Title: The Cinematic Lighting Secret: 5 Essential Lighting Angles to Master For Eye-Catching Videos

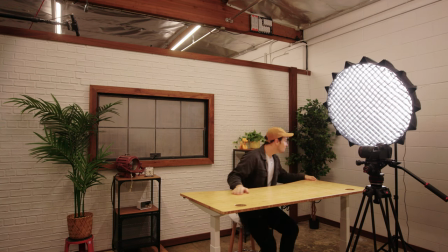0:00 Are you frustrated by not knowing how to light your scene? I'm Max from Amaran and I'm gonna go through five foundational lighting angles that can set you on the right track and instantly enhance the mood and look of your shot. As filmmakers and content creators when we're determining the look of our films and videos we should
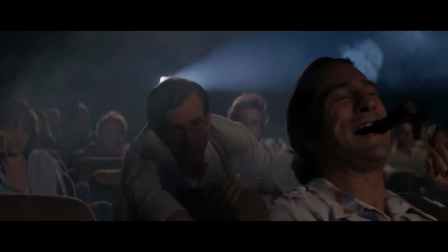0:17 be thinking about the feeling that we want the audience to experience when they're viewing our work. That's mood. It is the cornerstone of a project's visual design. There are so many variables that can impact the mood of a scene. However, in this case, I'd like to focus on lighting, specifically the placement of our key light.
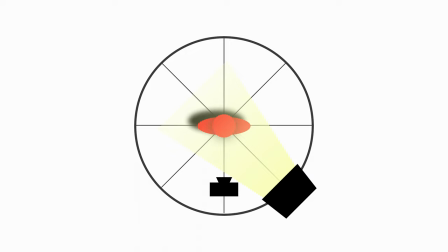0:34 A subtle change in angle can make your content look so many different ways. Inviting, friendly, dramatic, and edgy.
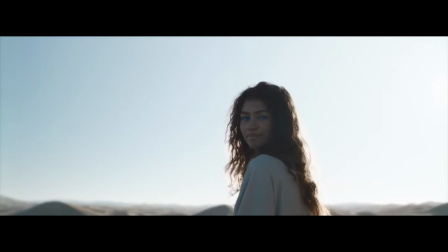0:40 These examples will serve you as a perfect visual guide on how to set up your shot for the vibe that you want. Pay close attention to what the shadows tell you about the character. Today, we're living in this black void room. The walls are painted black so they can absorb any excess light that could be bounced or refracted off the floors or the wall. The reason behind that is so we can see exactly what this one light is doing to our subject. So I'll strike this and I'll show you what I mean.
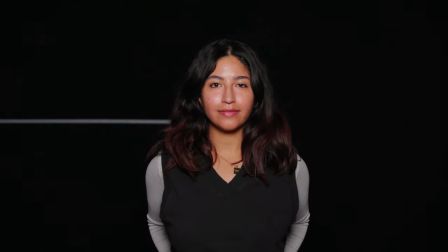1:09 Today we have Adley with us. She's going to be our model and our canvas. Let's picture an imaginary circle around our subject.
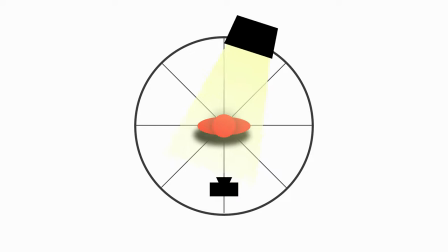1:16 Each eighth of the circle is going to represent a dramatically different look and mood. Let's take it one step at a time to really showcase the difference it can make to our subject.
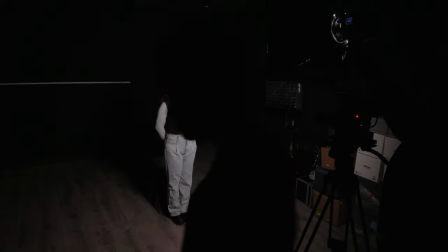1:27 Let's start with a totally frontal light. In this instance, our light is directly behind our camera.
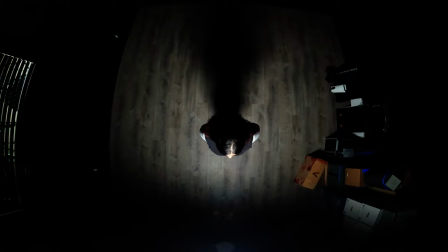1:32 About three feet up, pointed 45 degrees down. We're pointing at 45 degrees down to make sure the eyes are evenly lit.
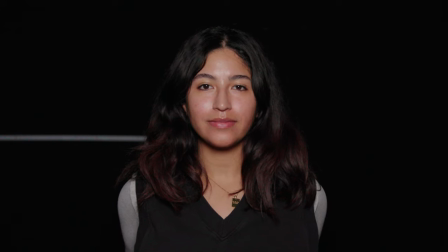1:39 I want you to take note of the minimal shadows. Frontal lighting makes for a balanced image.
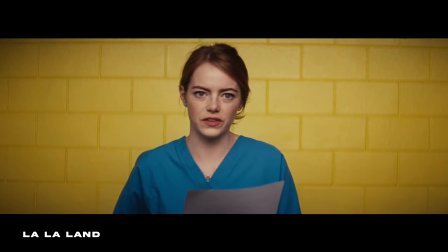1:44 There's little to no dimension or contrast on the face and usually the background. It's commonly used for beauty lighting to show the symmetry of the face and produce a flattering chin shadow.
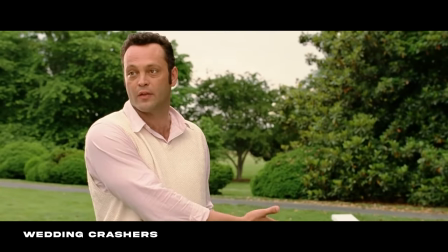1:53 It produces a high-key look which is popular in comedies because it feels inviting and gives the actors flexibility in blocking and improv. Now the next method is one of the most famous in films and TV.
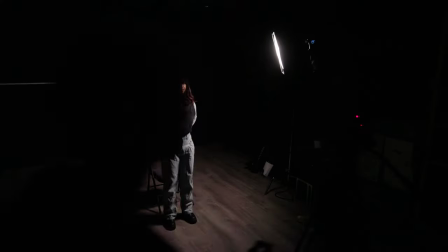2:06 Now let's move our light away from the camera. At about 45 degrees this is called Rembrandt lighting.
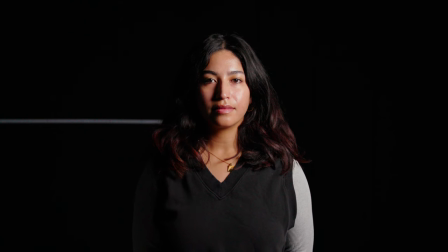2:12 The light is hitting our subject at a slight angle. Notice that small triangle taking shape underneath her eye.
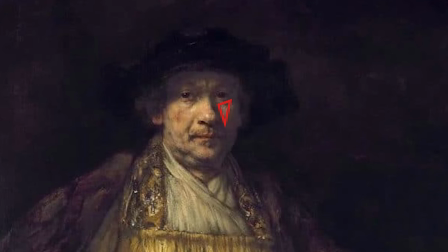2:18 This setup is regularly defined as Rembrandt lighting because it stems from the famed 15th century Dutch painter who established this look in his portrait paintings.
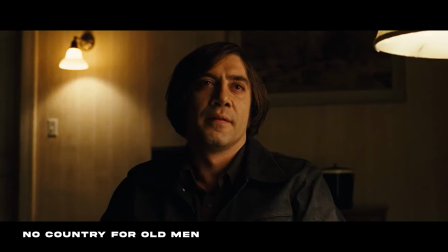2:26 Arguably, this is one of the most recognizable forms of lighting in filmmaking. Look out for it whenever you're watching a film or video and you'll begin to notice its popularity.
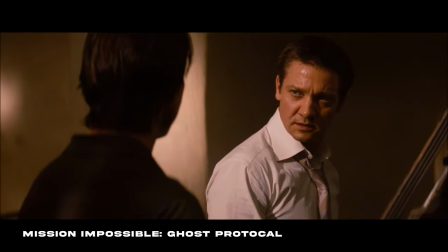2:35 This style increases contrast, so there's a huge difference from the bright side of her face to the dark side.
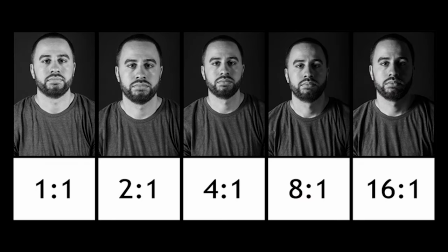2:40 This value is referred to as a contrast ratio. We measure this from the amount of stops of light that differ from the bright to the dark side.
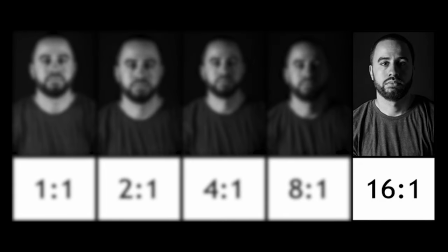2:47 So 2 to 1 for an even high key look or 16 to 1 for an almost dark fill side that's super dramatic.
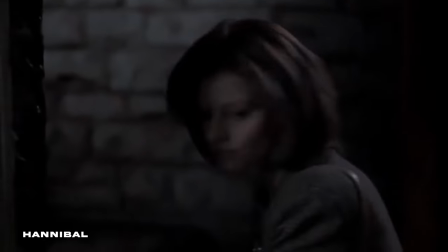2:53 Rembrandt lighting presents a more serious mood but it's very versatile. There's a sense of drama inherently present as well.
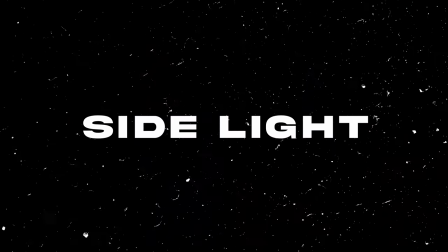2:59 You've probably seen this next example in a lot of horror content. Let's go 90 degrees from the camera.
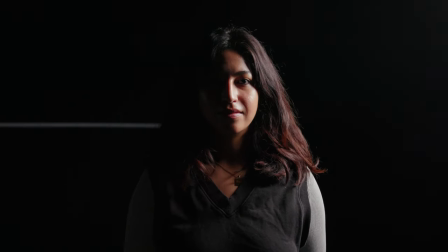3:07 Notice how the light is split down the middle of her face. Now our contrast ratio is much more drastic. Her dark side is almost completely black. This technique often spells out an intense conflict in a character.
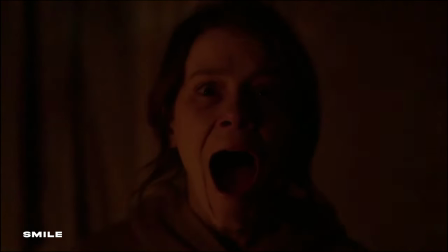3:20 This setup also conveys a sense of mystery and unease, which is why it's so popular amongst horror filmmakers.
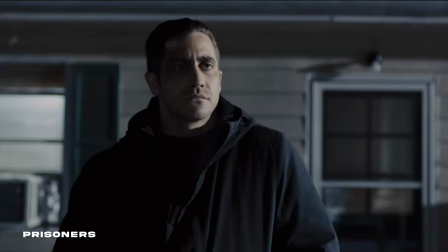3:25 Generally, this look is less flattering because it produces a harsh nose and chin shadow, so consider it if this fits well within your story.
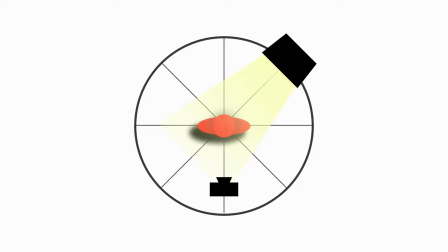3:35 Stepping behind our subject, we're just about halfway through the imaginary circle now. The light isn't directly behind our talent, we're just behind our shoulder.
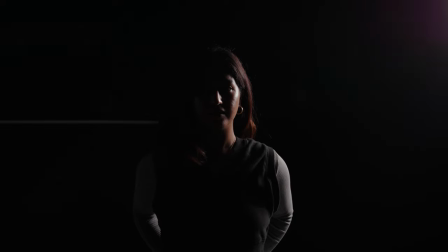3:43 Look at how this style of lighting casts a defined edge around the side of her head and shoulders. There's still some information we can pull from her face, but she is nearly silhouetted. This is what we call an edge or a kick light.
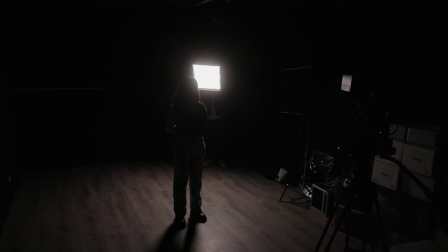3:55 You would usually want to use this setup as a means to hide your character from the audience.
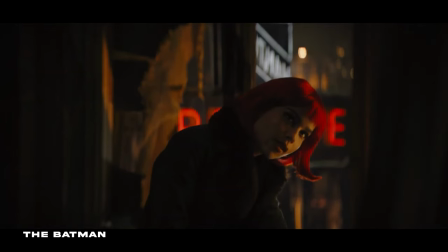3:59 An edge or kick light can pair very well with a frontal key or even a Rembrandt key to really separate your subject from the background.
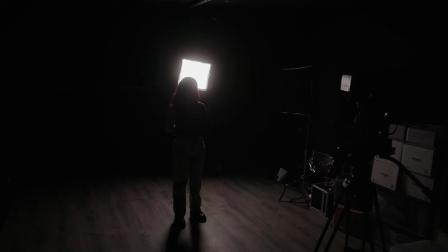4:08 Let's take our light and put it directly behind our subject. This is a backlight, which completely silhouettes our character.
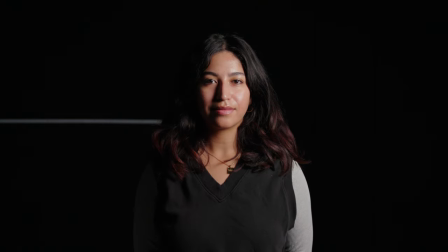4:14 This is an interesting placement because we don't see any sort of information on what is usually associated as the most important part of a subject, the face.
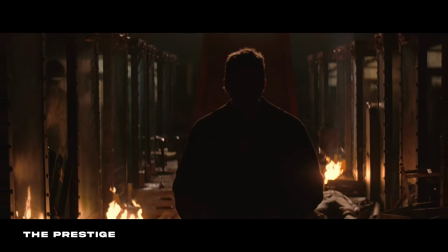4:23 Yet, it completely draws our attention. There's a clear separation between the shadows and the highlights.
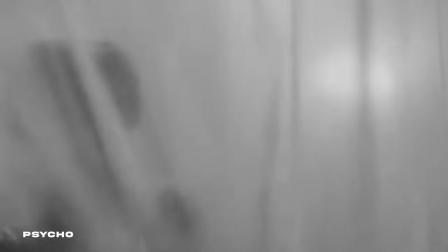4:28 This technique is often used when a character is entering a new and unfamiliar place, and it gives the audience the same feeling of uncertainty.
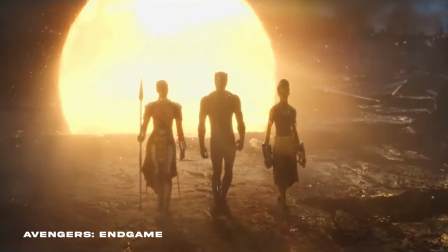4:35 On the contrary, this method can also be used to reveal a hero or a protagonist in a story. Up to this point, we've been lighting our town from the right side, aka the back side.
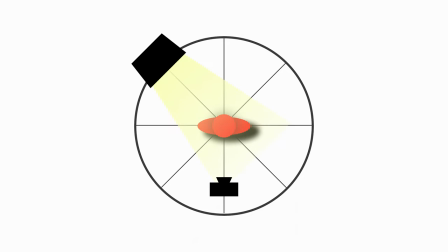4:47 To complete the circle, we'd place our light front side of camera, which would mirror similar looks to what we've already seen before.
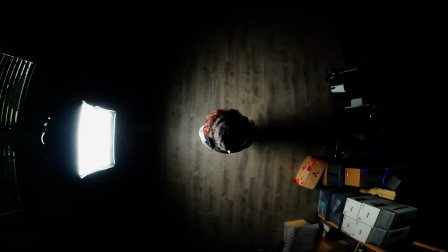4:53 There's so much that the angle of your key light can do to establish mood, and this circle is only one piece of the puzzle.
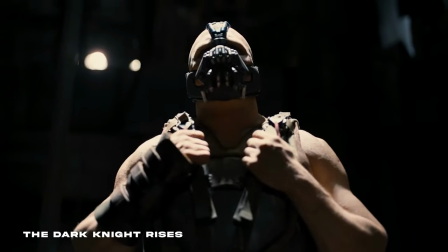4:59 If the mood calls for it, consider modifying your light placement by using a top play or even underlighting. I love to seek inspiration, and you should too, so use references and study similar projects to find the right feeling for your work. If you like these examples, you might want to check out our One Man Band Filmmaking Kit over here. Thanks for watching, and we'll see you next time.